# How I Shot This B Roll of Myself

Okay, so I'm thinking that I'm going to try to get a shot like under my hand, just like the one Daniel Schiffer did on the pizza.
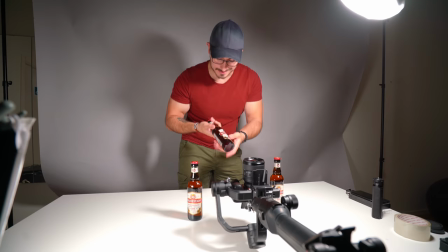258s
All right, so I got the Ronin set up for this shot and the plan is that I'm basically just gonna like throw a bottle like
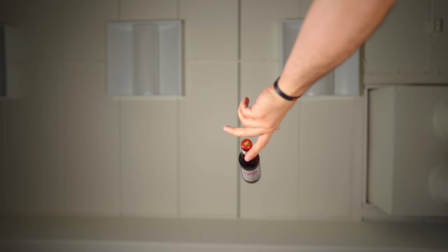265s
this and grab it over the lens and then we're gonna try to set manual focus and see if we can get this shot the way that I want
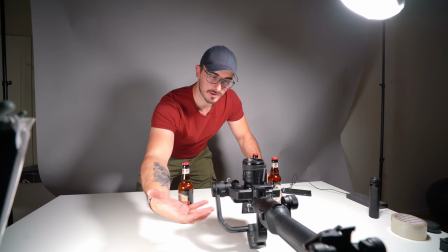272s
it. Okay, so I'm gonna like move this light and put it like under here so that we get more exposure on the actual bottle.
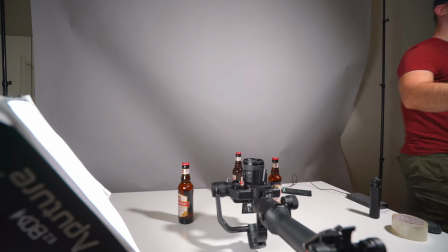279s
I think we're gonna like aim that straight up as well.
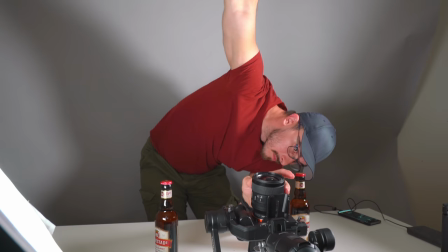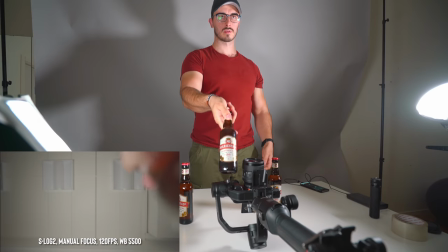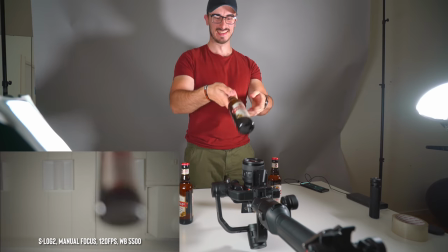294s
Inevitable! Okay, let's be a little bit more careful.
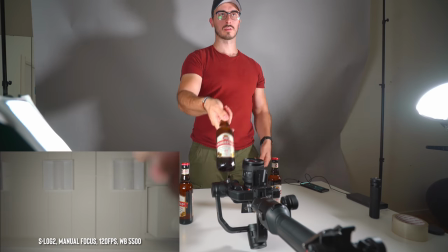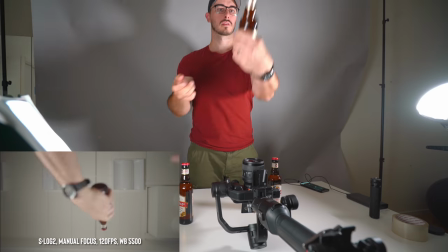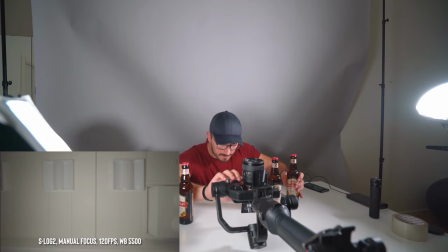311s
I think we have one there. We totally got one.
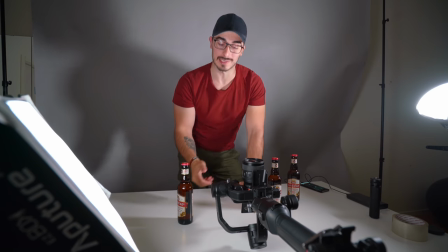315s
So now I'm thinking that we're gonna get a shot straight from the front when I'm throwing the bottle again to see if we can cut that in between and make it more interesting.
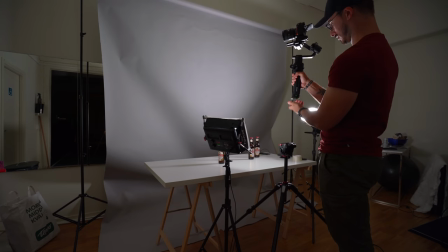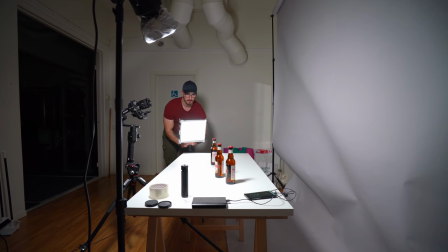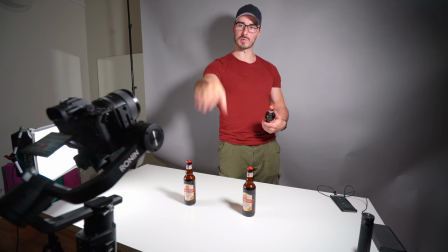337s
So if I can time the Ronin so that it goes up and down when I'm throwing the bottle,
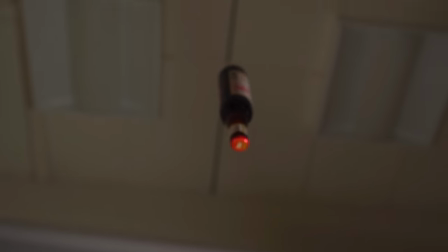343s
then it's going to look really cool when we can connect that with it in under a shot i
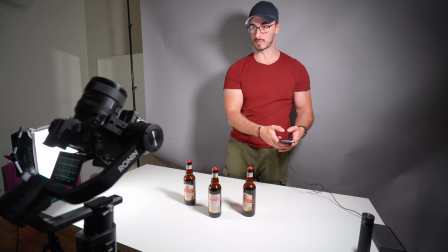349s
think it's gonna look really really good so let's see if we can have the first shot
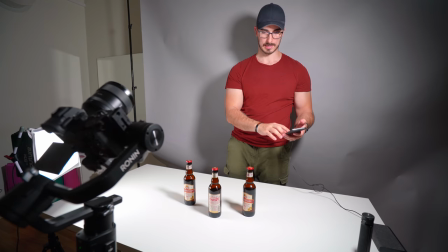354s
like
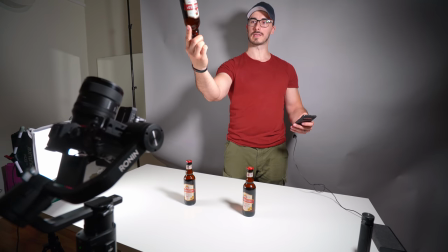359s
right here go to the second shot gonna be somewhere like there i have no clue if this gonna work so three
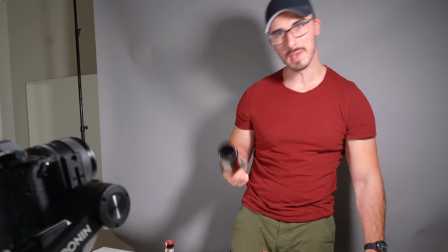366s
two one maybe we can get this like
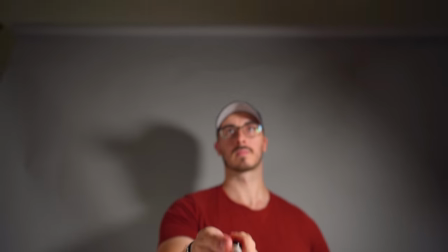378s
this looks really really good like insanely good for being shot with a ronin that i control with my smartphone so let's move on to the next one which is me like reaching over for the bottle opener that's gonna be like on my right side because i grabbed it with my left hand so
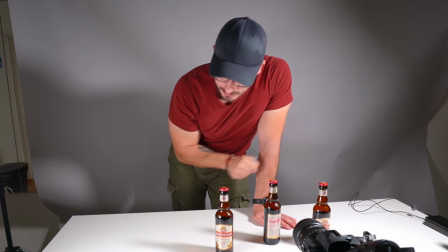394s
i only have this small bottle opener so i can't like reach and grab for it but I'm thinking like my hand is gonna be with the
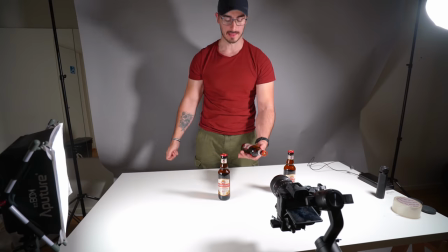402s
beer bottle like this and then I'm gonna have this coming in poof like that but I'm gonna do a sequence of my hand getting to the beer
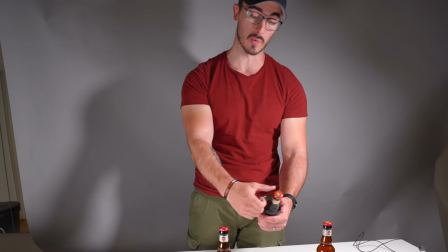411s
bottle and then we're gonna do a close-up when I'm actually opening up the bottle.
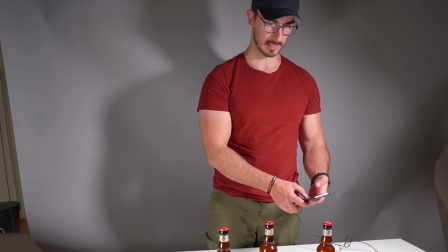417s
That's gonna be our center maybe we can like drag it up to
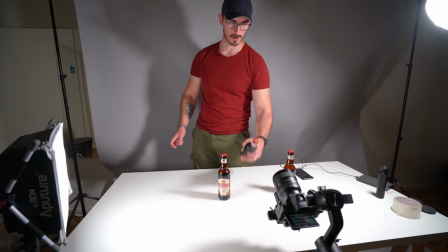422s
like so and then I can stand with it like that.
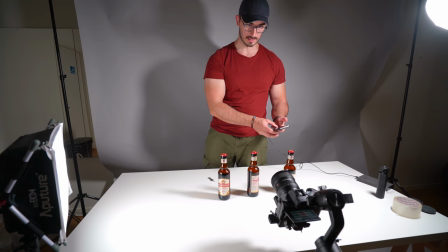428s
First, it's gonna be over here.
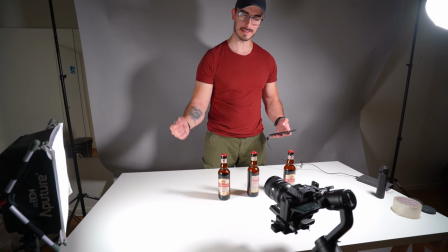436s
I think that that is gonna look good.
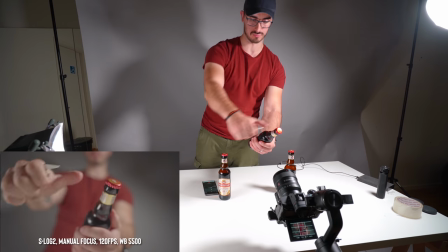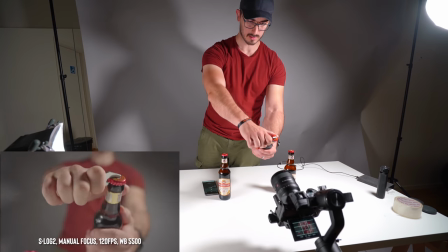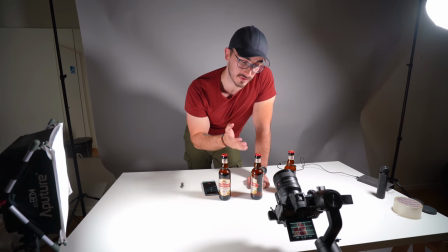452s
All right, I'm really satisfied with the shot that we got.
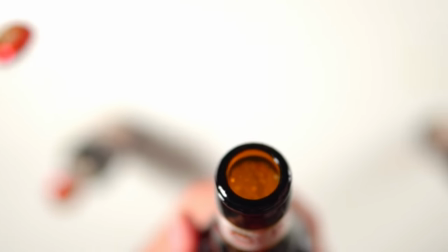454s
So now we're gonna get the shot of the cap flying away and I'm thinking like I'm gonna get a shot off it like boof. So we got my right hand coming in with a little bit of movement and then like trying to open the cap. The shot that I want to have after has to fit in with that so I don't really know what kind of shot that we should have.
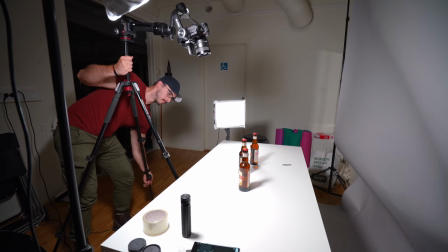474s
Maybe we should like put the Ronin like in top down view and then open this up and then we can see the cap flying away.
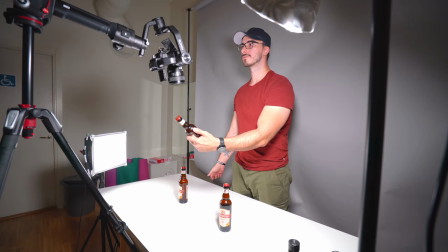481s
That is gonna look really good so let's see if we can get it. So first things first I need to open this.
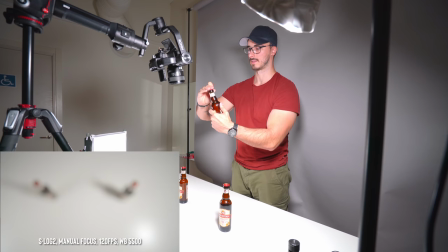489s
Let's do it again. Cap on.
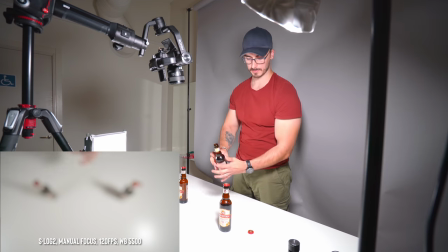494s
There we go.